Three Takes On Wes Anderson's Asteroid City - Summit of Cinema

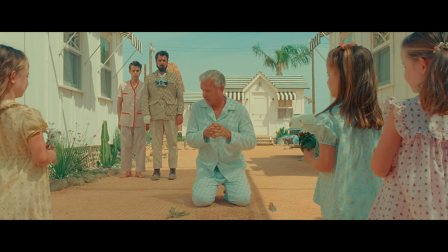(4:26)
Grief takes time. But in the words of the great Adrian Brody, just keep telling the story.
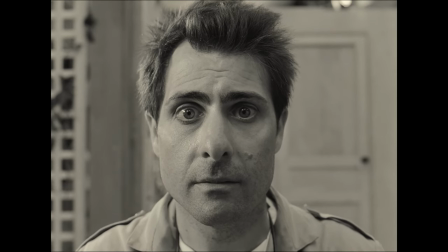(4:33) You're doing him right.
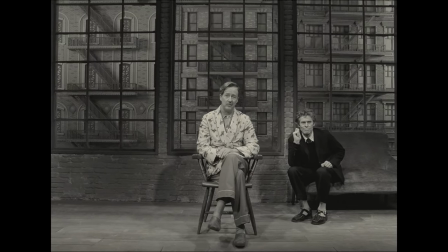(4:45)
The black and white framing device of Asteroid City provides the narrative of the play with context.
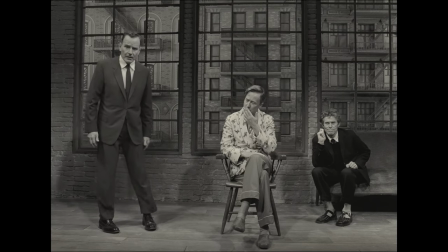(4:50)
specifically context surrounding queer creatives and their anxieties embedded within their art.
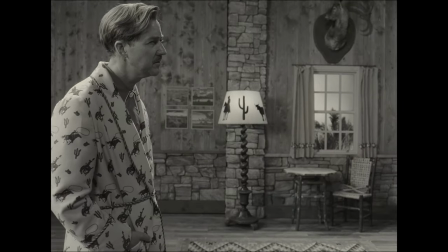(4:57)
Conrad Earp, the playwright, is gay and lives his life in part through his art.
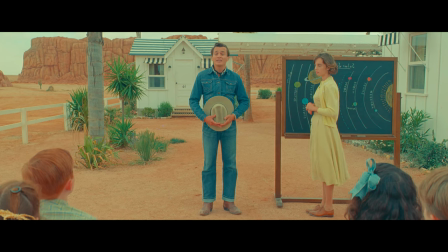(5:02)
His study features homoerotic nude paintings of cowboys, while the play itself involves a romance subplot between a shy female teacher and a charming cowboy.
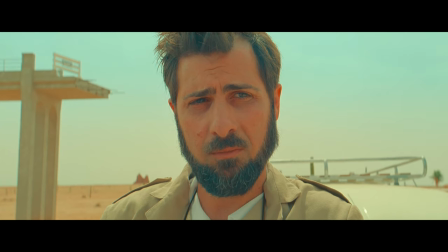(5:11)
As a playwright myself, I find my characters having conversations that are about myself or my life in some way,
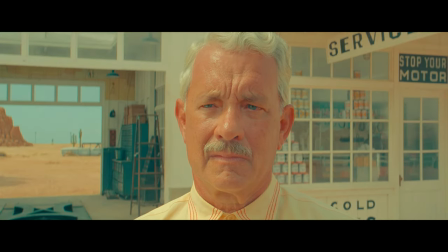(5:17)
so I believe it's safe to think that parts of the play are conversations Conrad is having with himself.
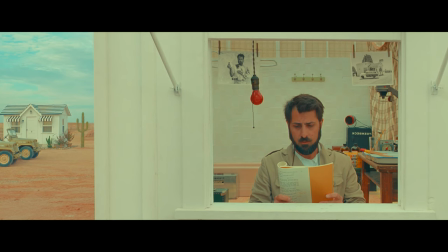(5:23)
On the darker side of things,
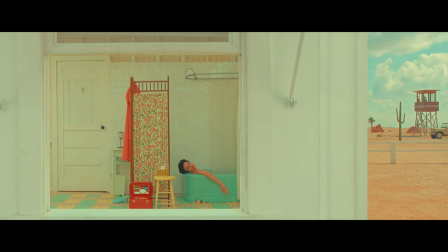(5:25)
Midge's script is about suicide, and in her life she chooses her art in lieu of relationships with other people,
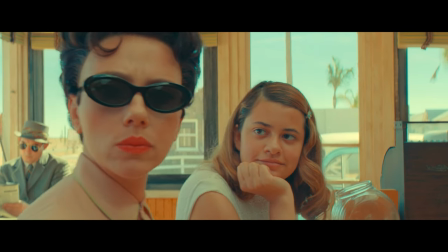(5:33)
namely her kids and the men in her life who have physically and emotionally hurt her.
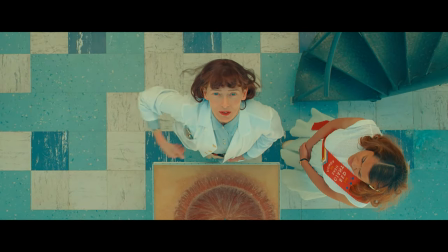(5:37)
Juxtapose this with the idealistic dialogue of Dr. Hickenlooper, who longs for a protege,
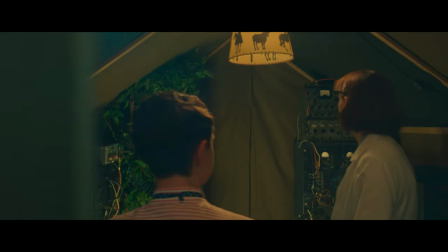(5:43)
and when Woodrow states, this is our chance to be worthwhile for once in our lives.
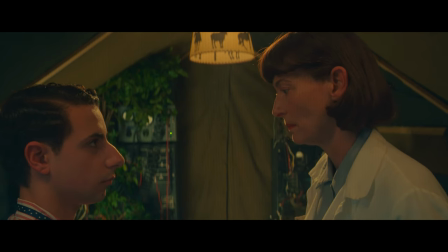(5:49)
Hickenlooper pulls him aside and assures him it's all worthwhile, providing him with hope.
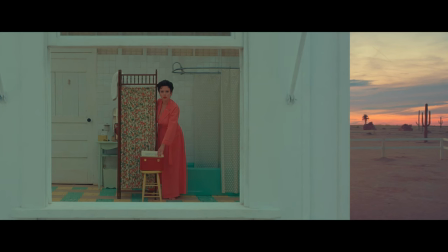(5:55)
It's as though with Midge, the playwright is confessing something about himself, while with Dr. Hickenlooper,
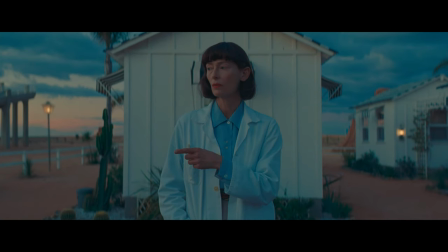(6:01)
he is imparting his advice to those worried about creating a legacy.
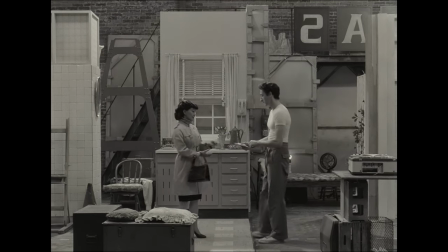(6:06)
A more obvious example of characters living through their art is Schubert Green, the director.
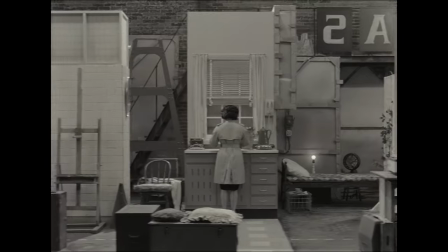(6:11)
He lives backstage for the duration of Asteroid City's production. and in his introductory scene, his wife asks him for a divorce.
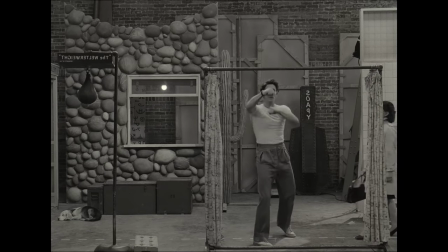(6:19)
He is seen boxing the air for some reason, and upon second viewing, the reason is clear. There is a punching bag stationed in the right of the frame, with the title of the play he was in, The Welterweight.
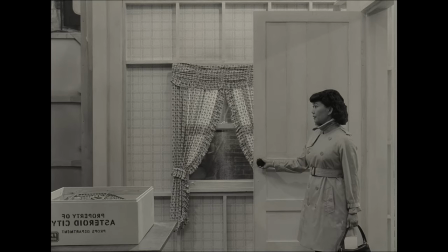(6:31)
Schubert punches the air instead of punching the actual bag. It is a show that he lives through fantasy instead of living through real life. He states he can't be in a room with real windows, a cryptic piece of dialogue that implies some sort of suicidal ideation.
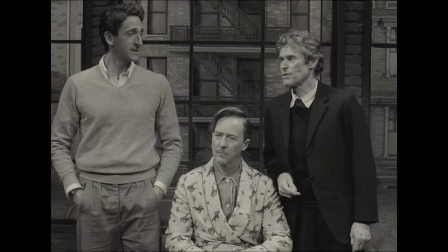(6:47)
While it is not made explicit that Schubert is queer, his interactions with Conrad and Jones Hall, the actor,
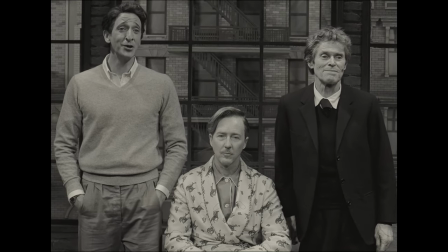(6:54)
imply some sort of deep intimacy between the men.
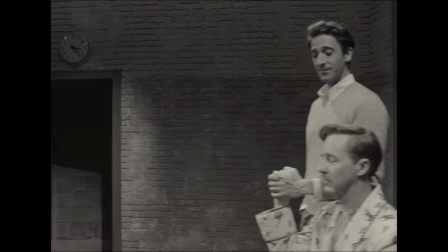(6:57)
Namely, when Schubert enters the room for the play of Workshop, Conrad reaches up his hand and the two grasp and continue to hold hands,
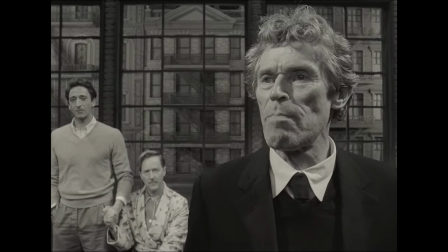(7:05)
maintaining contact throughout the scene, and suggesting a close relationship between playwright and director.
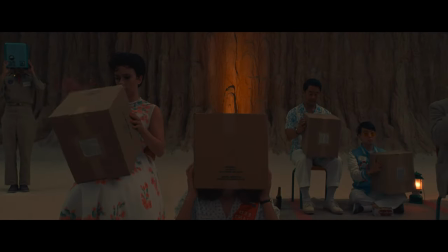(7:11)
This informs a queer reading of the narrative of the asteroid's city plague itself.
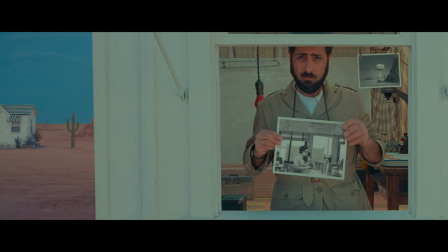(7:16)
The cast of strange characters search for connection with each other. Agi Seenbeck lives through the lens of his camera, while Midge lives through her scripts.
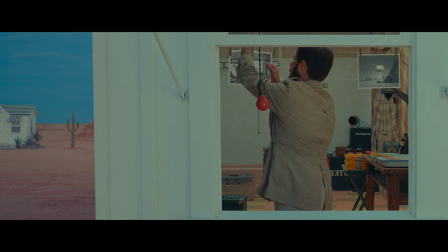(7:26)
There's an anxiety as they speak with each other, as though they're not supposed to, or as though they're about to be discovered.
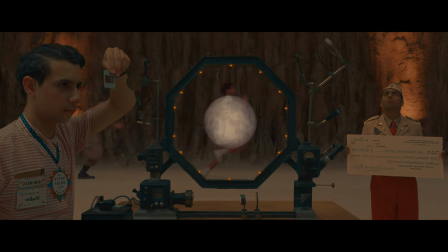(7:34)
Woodrow dances around admitting his crush on Dinah until Act 3, where he projects their initials on the moon and they kiss.
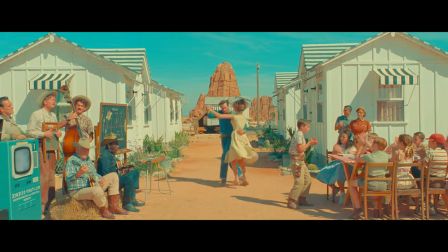(7:42)
Then there's the schoolteacher who tries over and over again to deliver her lessons and stick to the script,
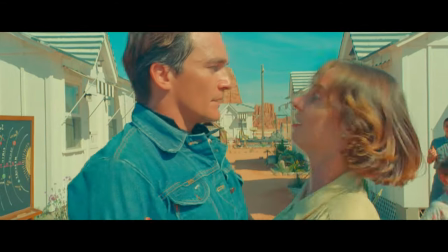(7:48)
but is ultimately caught off guard by Montana, the cowboy.
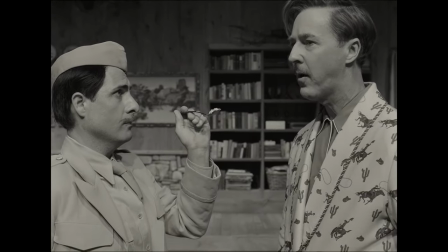(7:52)
Much in the same vein as Conrad's first interaction with Jones Hall, the actor, who enters Conrad's study against his wishes,
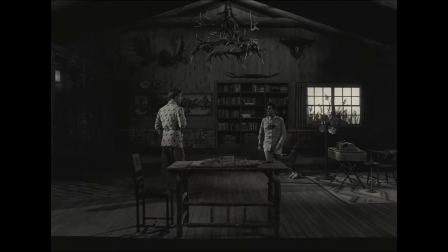(8:00)
feeds him his favorite ice cream, and delivers an inspiring monologue. before the scene ends with the two of them kissing as Cannon and D-Major plays, traditionally a song played at weddings. Ultimately, Jones, the actor, doesn't understand the play,
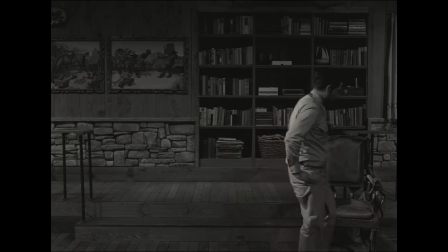(8:16)
perhaps because he is unfamiliar with grief and thus cannot use that to play his character.
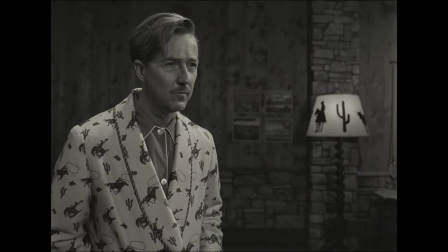(8:22)
He is living the play every night as he states that his real heart keeps getting broken as he performs.
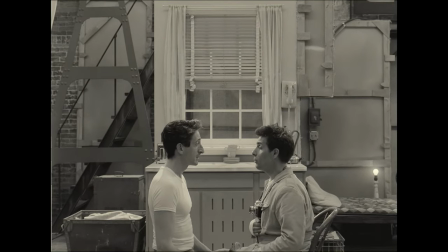(8:28)
He seeks guidance from Schubert, and Schubert gently instructs him that it's okay not to understand.